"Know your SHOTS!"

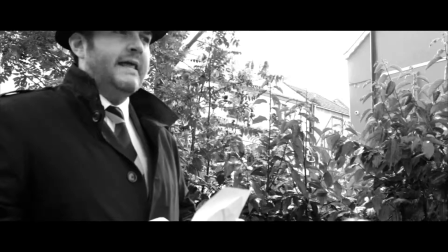bad news, Betty. What is it, Roger?
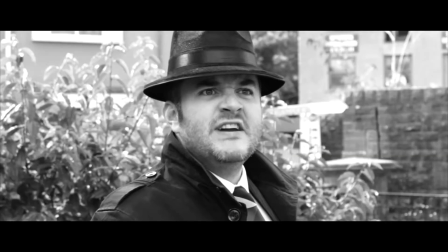Roger! We're in Mid-Shot City.
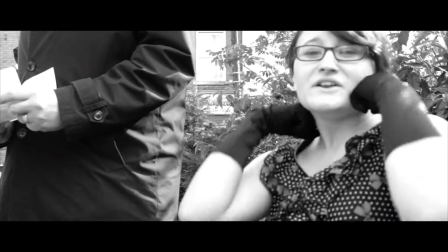No!
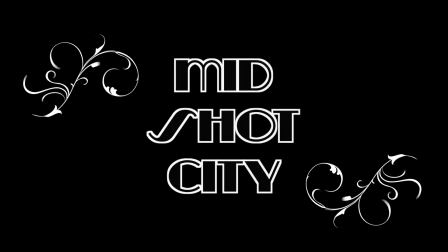There's a convention in the video, film and television industries that assigns names and guidelines to certain shots, framing and picture compositions. The following describes the most common shot types.
Can I go over now? Shh!
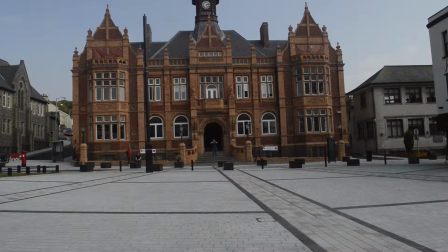The extreme wide shot. In the extreme wide shot, the viewer is so far away from the subject that he, being me, is barely visible.
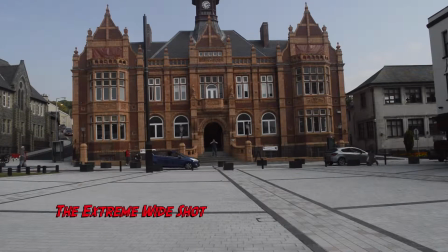The point of this shot is to show the subject's surroundings. The EWS is often used as an establishing shot. The first shot in a new scene, designed to show the audience where the action is taking place.
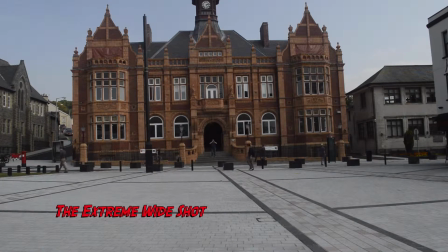It is often used in scenes where action is very spread out. For example, in war movies, an extreme wide shot can show the scale of the action.
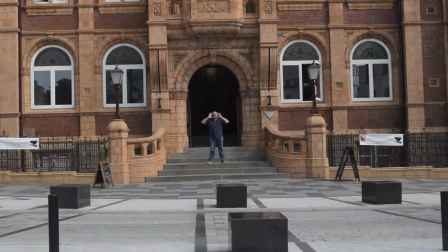The very wide shot.
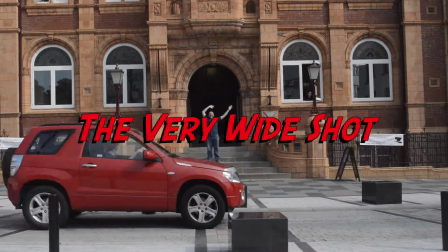The very wide shot, or VWS, is much closer to the subject than the extreme wide shot.
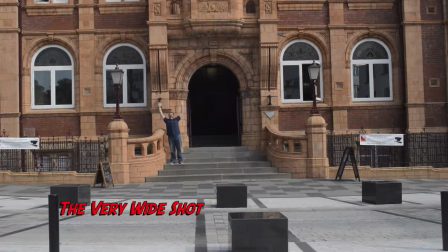The subject is visible here, but only just. And the emphasis is very much on placing me, the subject, in his or her environment.
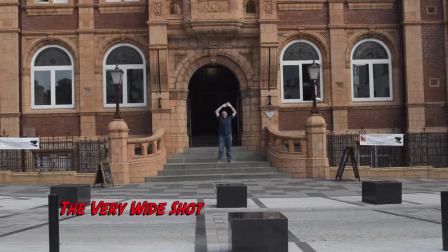This often works as an establishing shot, in which the audience is shown the whole setting so they can orientate themselves. The VWS also allows plenty of room for action to take place, or for multiple subjects to appear on screen.
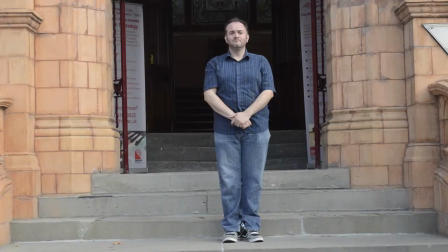The wide shot.
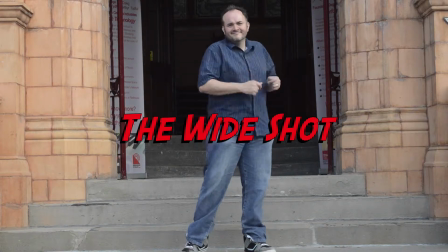In the wide shot, the subject takes up the full frame.
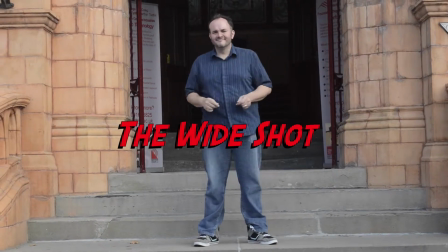In this case, my feet are almost at the bottom of the frame, and my head is almost at the top.
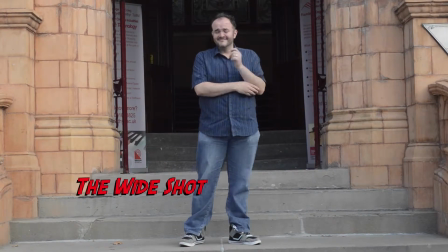Obviously, I, the subject, don't take up the whole width and height of the frame.
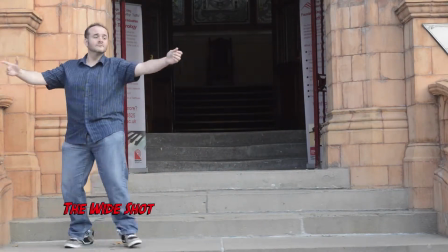So this is as close as we can get without losing any part of me.
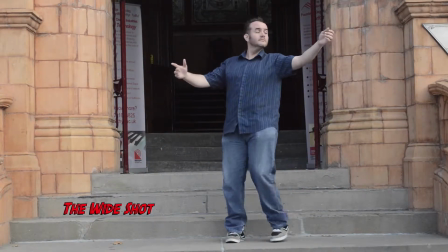The small amount of room above and below the subject can be thought of as safety room.
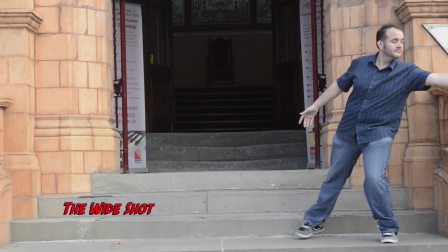You don't want to be cutting my head off.
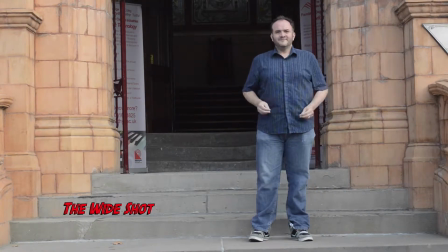It would also look uncomfortable if my feet and head were exactly at the top and bottom of the frame.
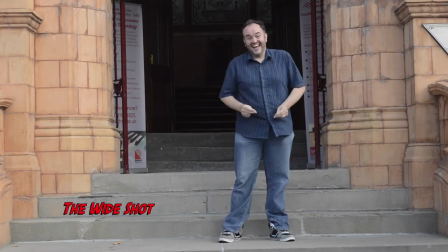As with many shot types, the wide shot means different things to different people.
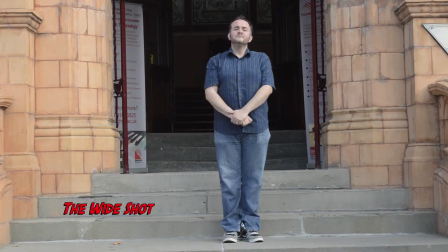However, the wide shot seems to suffer from more varying interpretations than other types of shot. Many people take the wide shot to mean something much wider than our example,
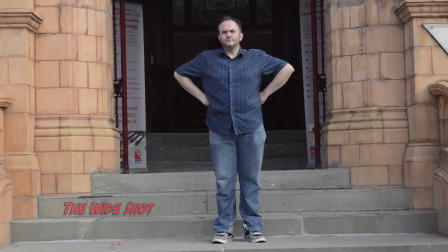such as what we would call a very wide shot. The mid shot.
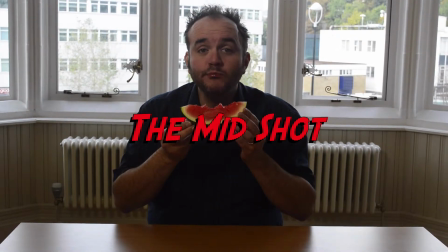The mid shot shows some part of the subject in more detail, while still showing enough for the audience to feel as if they are looking at the whole subject.
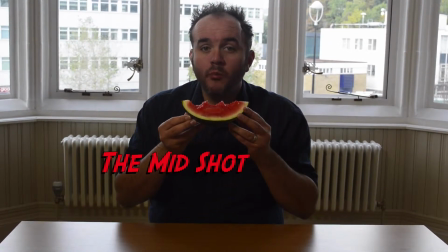In fact, this is an approximation of how you would see a person in the flesh if you were having a casual conversation.
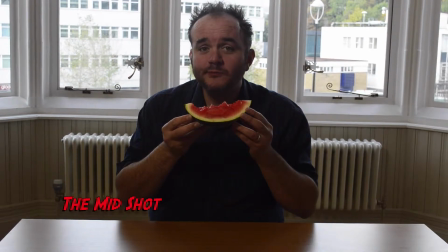You wouldn't be paying any attention to their lower body, so that part of the picture is unnecessary.
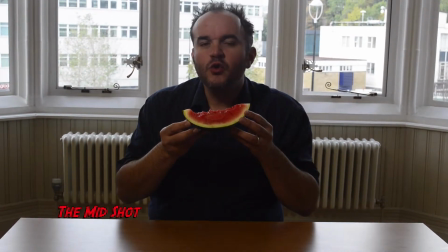The mid shot is appropriate when the subject is speaking without too much emotion or intense concentration. It also works well when the intent is to deliver information,
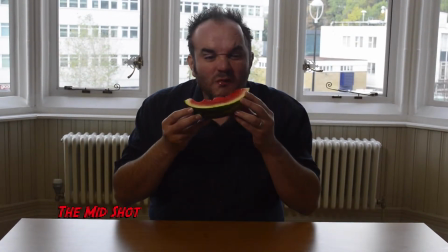which is why television news presenters frequently use it.